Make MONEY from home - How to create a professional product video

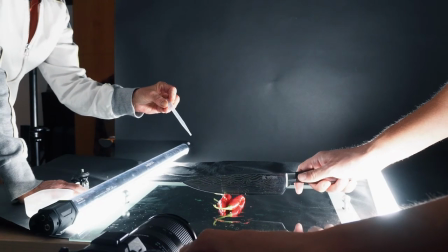So, and at the same time, while the knife was hitting the chilies, I had someone spray water that I wanted to have like a splash. So I had someone spray water from the back, and timing all this was really tricky. And then also on the glass surface, because I want to get the reflections. Don't hit the glass too much because it can crack. So there's a lot of stuff. I think that shot was the most complicated, but in the end we managed it.
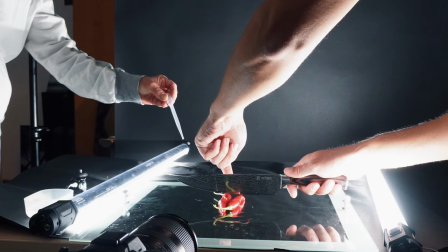And the lights were just like on the side, so lighting the product from the side.
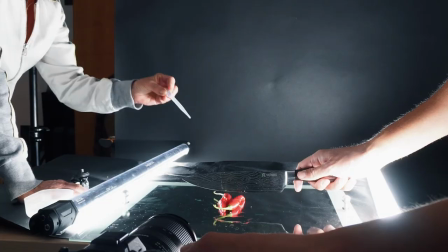And then also gotta make sure that the blade is in a certain angle, that it doesn't catch any reflections from somewhere else that you don't want. So this was a little tricky, but took us a few tries, but I had someone helping me with that because I couldn't do it myself. And in the end, it was really worth it because it's like, I like those fast cuts and it really sells the product and how sharp the knife is.
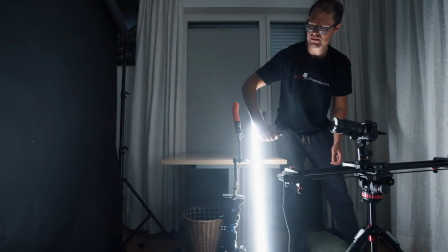And then right after that, I just rigged up some fruit and I just lit it from side. So I had both lights on either side and I just like in slow motion,
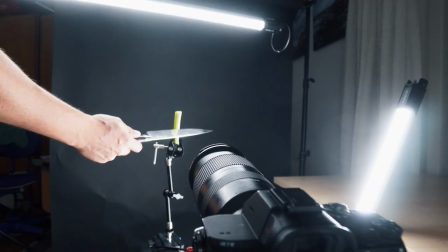in 250 frames, I just like cut up the fruit and it just like went down like butter. And I really like these fast cuts and I think it's a really nice contrast to smooth shots, teasing shots in the beginning. So in the end, you want to show off the product in its best way.
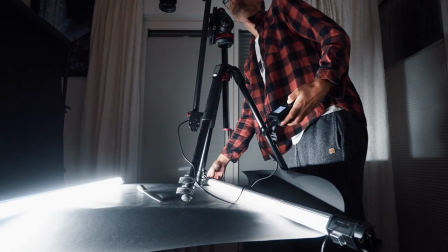And how I did this, I just placed the knife again on the black background and rigged the camera from over top, just like looking down.
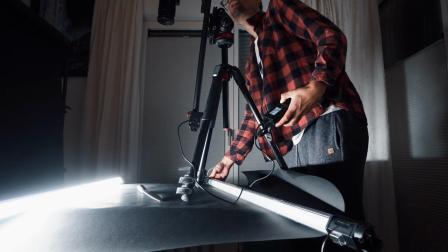And then I had two light tubes on either side of the knife and I just turned them up and down,
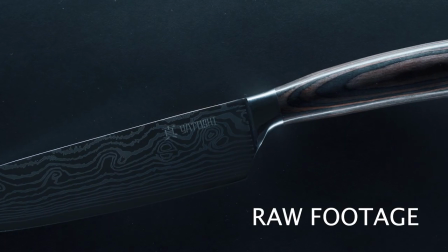like dimmed them up and down, that it comes to light and it goes back into darkness. And in post, I just added a little rotation and a little punch.
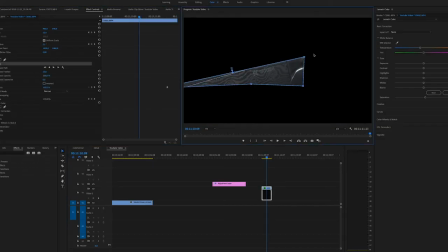And yeah, I think it's a good way to end the video because you show off the product in its best way. Thanks so much for sticking around to the end of the video. I have more product videos every week, so make sure you subscribe that you don't miss them. If you like the video, smash that like button, and I see you guys in the next one.